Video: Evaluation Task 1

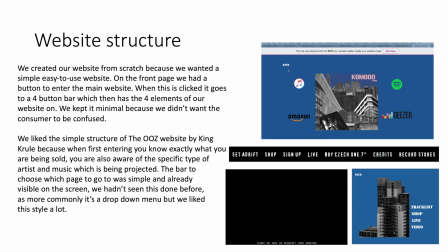243s
We also liked it because we hadn't really seen it anywhere else and we wanted to create a different website to accompany our different digipack and music video. On the front page we had a button to enter the main website. When this is clicked it goes to a 4-button bar which then has the 4 elements of our website on.
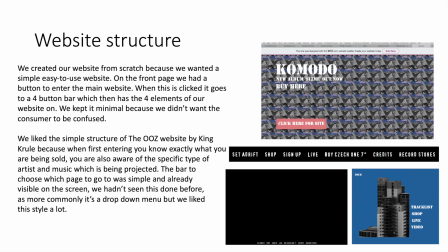259s
We kept it minimal because we didn't want the consumer to be confused.
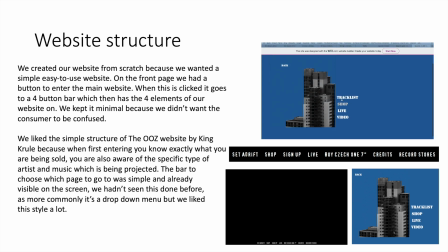262s
I also liked the idea of the horizontal menu compared to a drop-down menu as we hadn't really seen it being done before and we liked the style more.
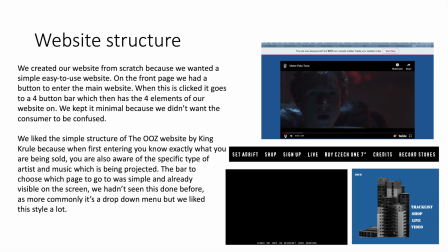270s
We also thought it was more clear and as it's already visible on the screen, the consumers can navigate their way through the website easier.
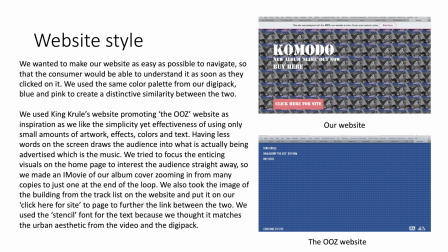278s
When styling our website, we also wanted to keep the website as easy as possible to navigate so that the consumer will be able to understand and see what they're clicking.
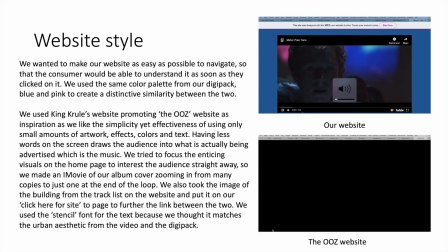286s
We used the same colour palette of pink, grey, blue and black on our website as we did in our digipack.
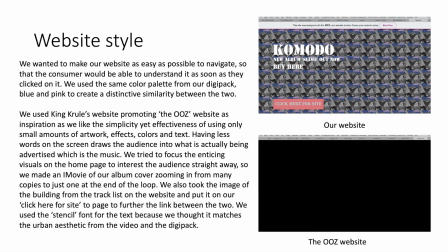293s
Looking again at the Ooze website by King Cruel, we like the simplicity yet effectiveness of having small amounts of colours, artwork, and text.
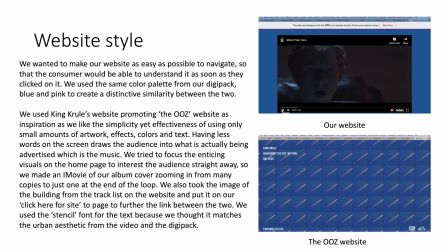301s
Having less words on the screen draws the consumer to the actual art, which is the music video, and the star image of the artist.
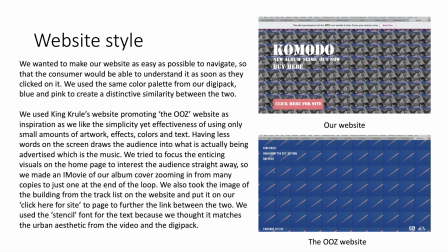308s
We also tried to incorporate our digipack onto our website and created the front cover as a zoomed-in version of our digipack.
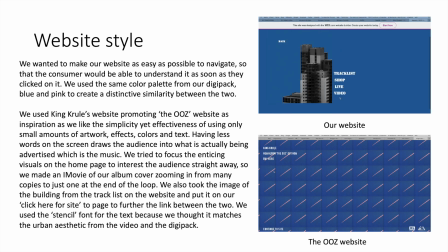315s
We used the stencil font for the text because we thought it matches the urban aesthetic from the video in the digipack.
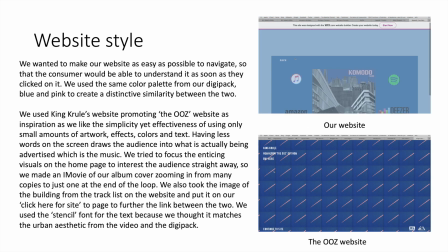321s
Although our website style might not be typically conventional for an artist,
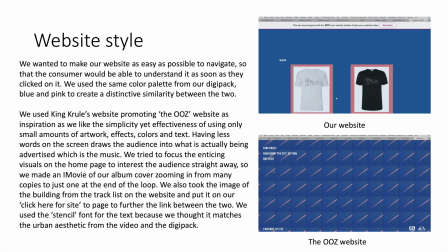326s
we really liked how it came across and the simplicity and how it directly relates to the other products created by our artist.
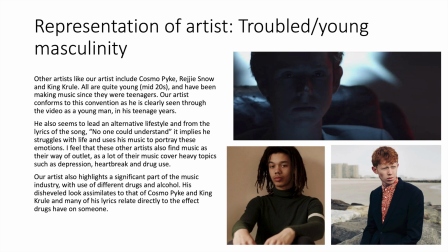333s
The idea of a troubled young masculine artist is something that we felt our artist represented. When researching artists at the beginning of the project, we came across Cosmo Pike, Reggie Snow and King Cruel. All these artists are pretty young and have been making music since they were teenagers and live in London areas.
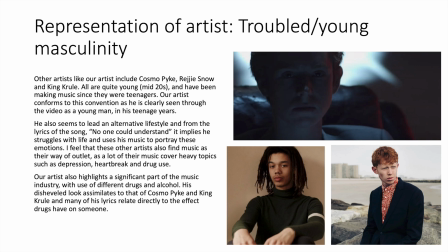351s
It seems they all lead alternative lifestyles, and from the lyrics of their songs, they struggle, and the music portrays what they're feeling. Heavy topics such as depression, heartbreak, and drug use are covered in their music and show the struggles they're feeling.
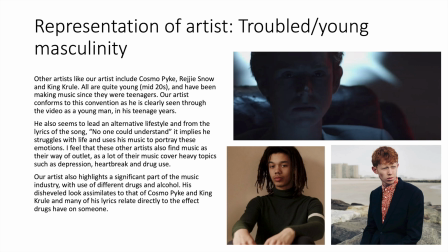366s
Our artist also highlights a significant part of the music industry with the use of drugs and alcohol, as you can see from the portrayal of the artist, as he's sat slouched in his chair for most of the song. His dishevelled look assimilates to that of Cosmo Pike and King Cruel, and many of the lyrics relate directly to the effect drugs have on someone.
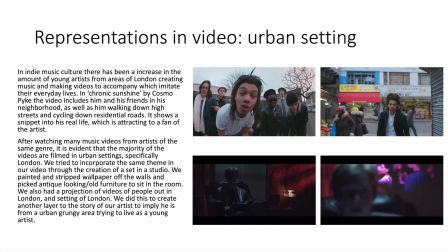385s
Finally, we also found that urban settings were very common for the kind of artists we had researched, so we decided to represent this in our video. In indie music culture, there's been an increase in the amount of young artists from areas of London creating music and making videos to accompany which imitate their everyday lives.
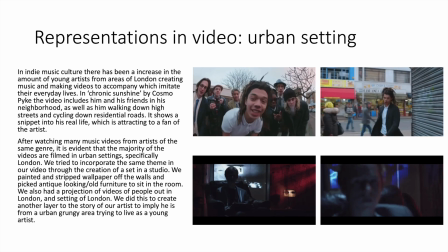402s
For example, in Cosmo Pike's Chronic Sunshine, he's seen riding his bike down the road, walking down his main street,
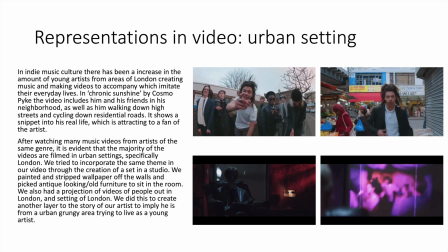408s
looking pretty familiar with his surroundings, which give the idea to the viewer that he is from this area.
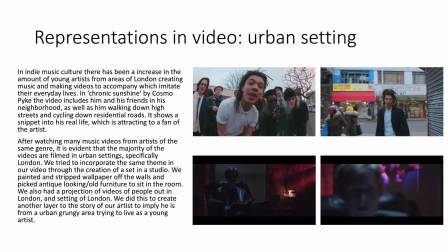414s
After watching these kind of music videos, we liked what we saw, and we liked the kind of everyday man feeling. So we tried to incorporate the same kind of theme in ours.
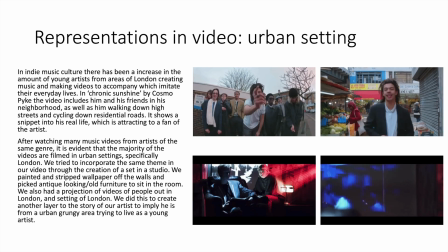424s
We used a down-to-earth setting, which included painting and stripping wallpaper and picking antique-looking furniture to sit in the room.
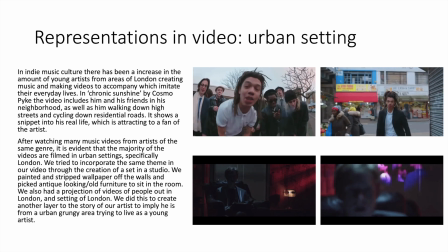432s
We also had home videos projected on the wall of people in London, which would feel like to the viewer the artist and his friends out in London.
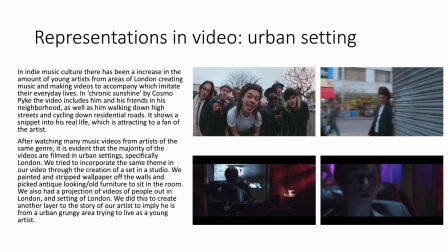441s
We did this to create another layer of the story to imply that our artist is from an urban grungy area and trying to live as a young artist.
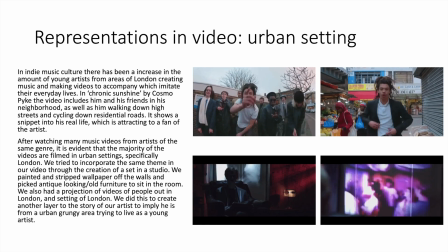449s
We felt that this representation was probably the most key of them all, as
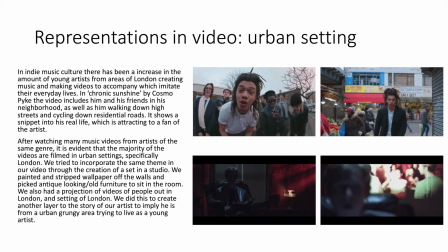455s
almost every artist we looked at from this genre had this same kind of urban setting,
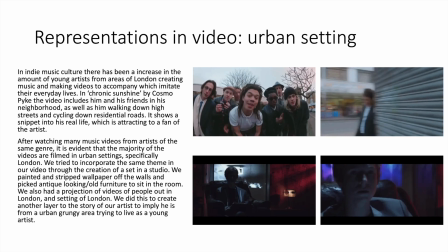462s
trying to live in London and make money as a young artist. So we felt that it was important to follow this one.